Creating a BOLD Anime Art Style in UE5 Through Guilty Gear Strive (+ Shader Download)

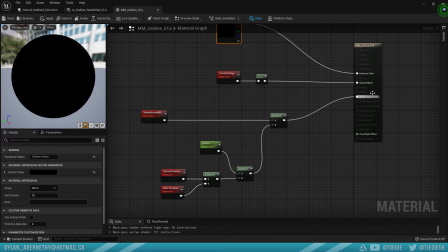(12:36)
But we're essentially just double-siding everything and pushing out the world position offset. Super simple stuff.
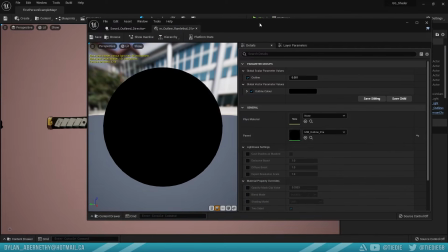(12:42)
And then if we expose some parameters, what that's going to do is it's going to allow us to have mesh-specific controls here.
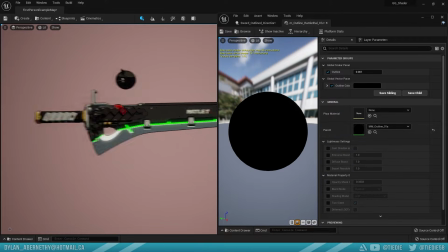(12:49)
So let's go ahead and take a look at some of the things we can adjust. The most basic and obvious one is going to be the outline color.
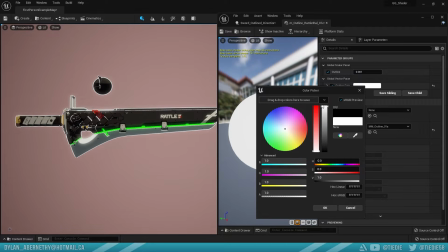(12:56)
This is actually a lot of fun, so we can sort of, maybe if you have a glowing power-up or something like that you want to emulate, but you can also change the color. You could probably set a
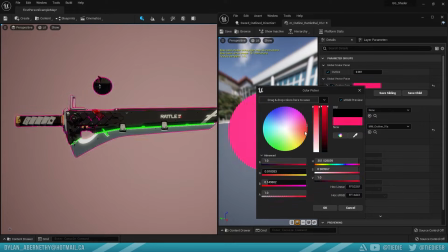(13:07)
node to sort of scale through all of this stuff and make it glowing like this, kind of like a Super Smash Bros. Final Smash effect or something like that. But just for this, just to recreate the look of animation, we're going to keep it black.
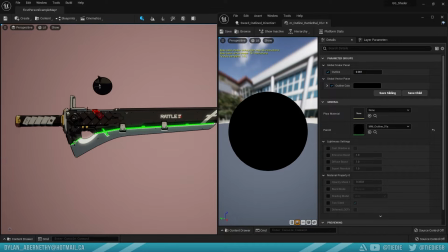(13:18)
And then we also have outline. So this is going to be the value of how far this stuff is coming across.
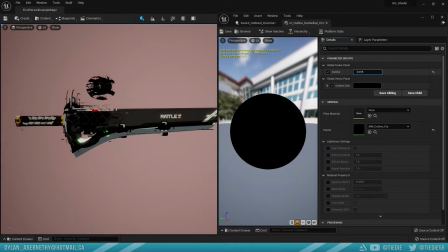(13:25)
As you can see, things can fall apart pretty quickly with this. I like to keep the value pretty small, maybe even something like that, and really hug it to the model.
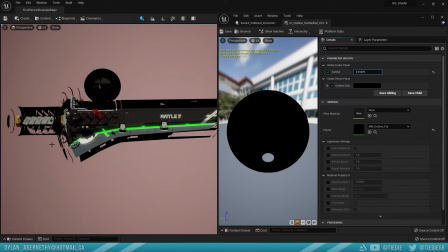(13:36)
Because, yeah, based on how things are set up and how the normals are applied, things will just break apart.
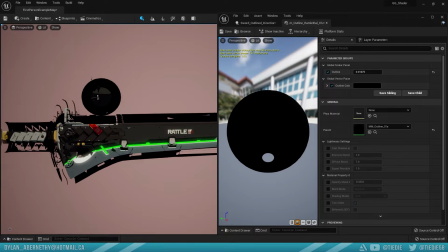(13:41)
You'll notice with something like the sphere, because it's very round and very continuous, like this works totally fine. So I can probably guarantee if we added some more edges and stuff like that to this model, it might look a little bit better.
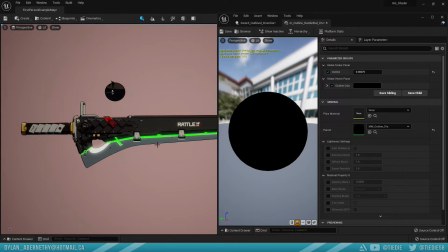(13:55)
But for now, I'm just going to sort of hug the hull a little bit closer to the model, and the outline is still going to pop quite a bit. So some very basic controls, but this is really nice because with this method we essentially have full control over every single asset,
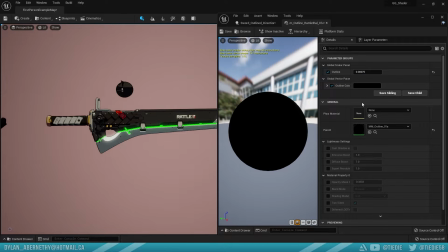(14:11)
and we can, you know, change the color, change the thickness and whatnot dependent on whatever asset we're applying to.
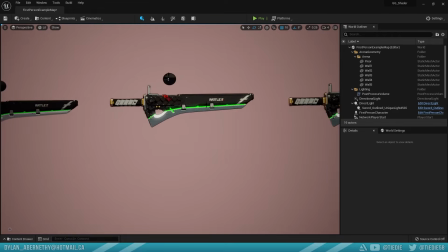(14:17)
So that's going to give us a lot of freedom and control.
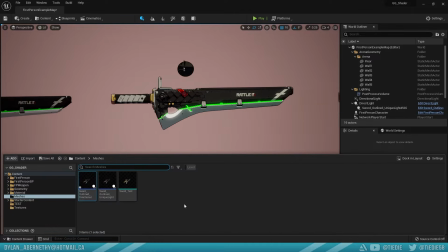(14:21)
So if anyone has ever done any outlines, one of the questions you might be thinking is like, hey, isn't this quite a bit more expensive?
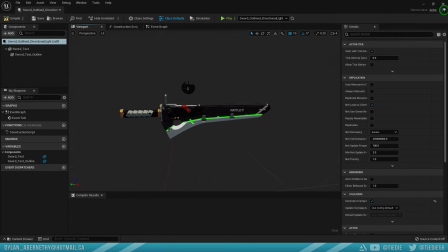(14:28)
Pretty popular method that you see a lot of the time is people doing this stuff in the post-processing volume, and then everything gets an outline around it.
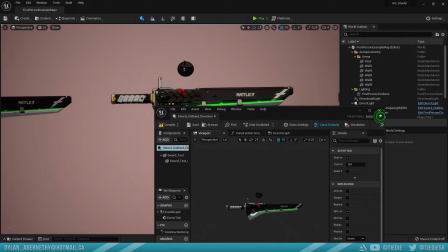(14:35)
Very simple. Once it's set up, it's pretty much done.
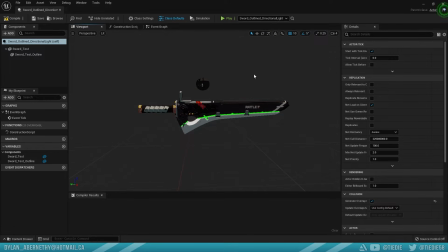(14:39)
And then if you look at this, there's also some downsides because this model is actually 3 times as expensive as it should be. So we essentially have all the geo from the main sword, and then we have a second sword, but that second sword has double-sided faces.
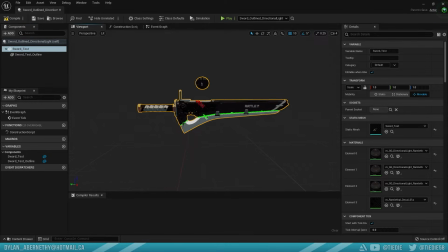(14:55)
So we're getting like a very expensive version of this same sword. So you might be thinking that's kind of pretty dreary, kind of damper. Things aren't really too optimized in that method, but honestly, it's pretty fine. Polygons really aren't the most expensive thing in the world,
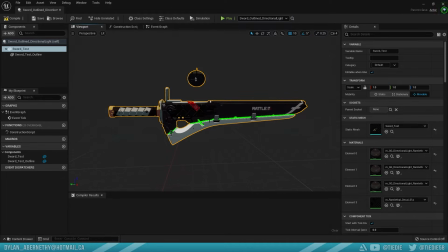(15:12)
and the models and the textures in this game are super bare bones and simple, so it's not like things are very expensive. On top of that, there really isn't a lot being rendered because it's literally just 2 characters and a simple backdrop.
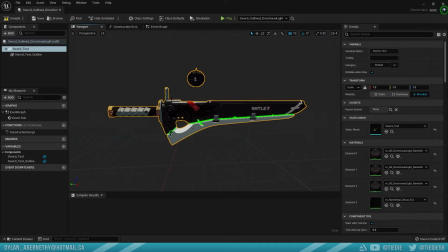(15:25)
But I really think the main reason that this method is so good is because there really isn't a lot actually using this.
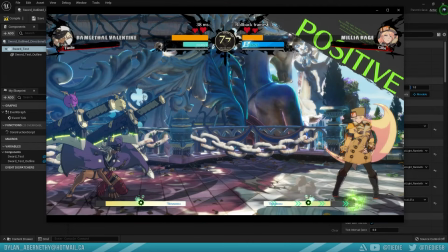(15:33)
I'm going to go ahead and pull up a clip here. But if we go ahead and take a look at this scene, like the entire background doesn't have any of this stuff.
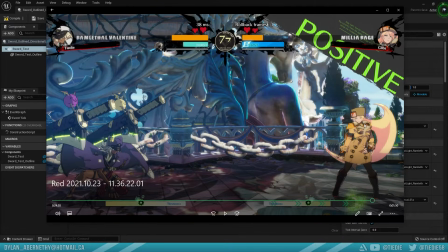(15:40)
The only thing that's getting this kind of triple cost treatment are the characters and then the characters' weapons.
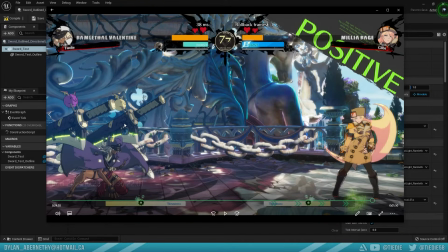(15:45)
And this is doing a lot of kind of cool, important things at the same time.
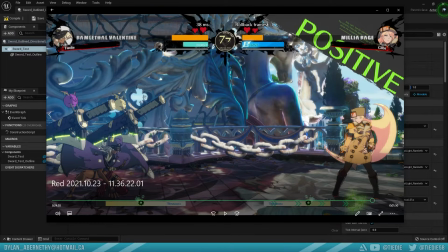(15:50)
So the main thing is it's really making the things that we want to look at pop, right? Like the background is still stylized, but it's more of like a maybe almost League of Legends style where there's a lot of gradients going on. Like they probably sculpted this stuff and baked down the AO and then painted on top of it.
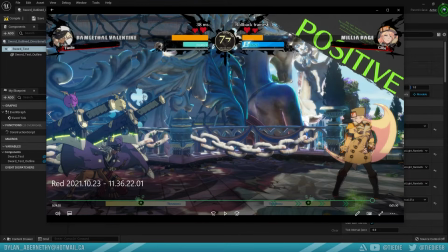(16:06)
So there's a lot of gradients, things are a bit more muted, and then our eyes are immediately drawn to these characters where their colors are solid, which is helping a lot. But the outline is really making them pop from the background. And since we're only doing it on a very small amount of things on the screen, and those things are honestly relatively cheap to begin with,
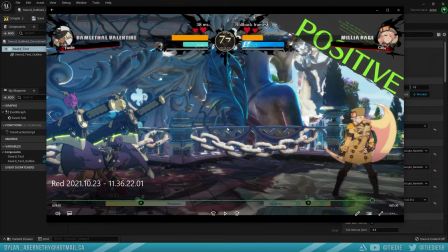(16:24)
we can totally get away with this method. It's not the biggest deal. The other cool thing other than cost is that this is really helping to emulate the look of traditional animation, right? Because like normally you'd have the moving cells or the moving frames have a nice outline around them because we're swapping them out so quickly and they can't afford to be as detailed as the background.
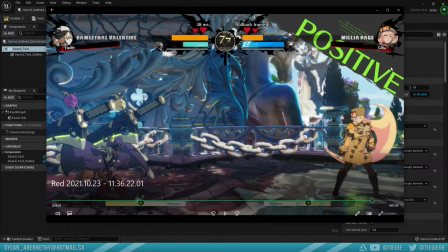(16:42)
And so we're really getting sort of 2 birds with 1 stone with this method.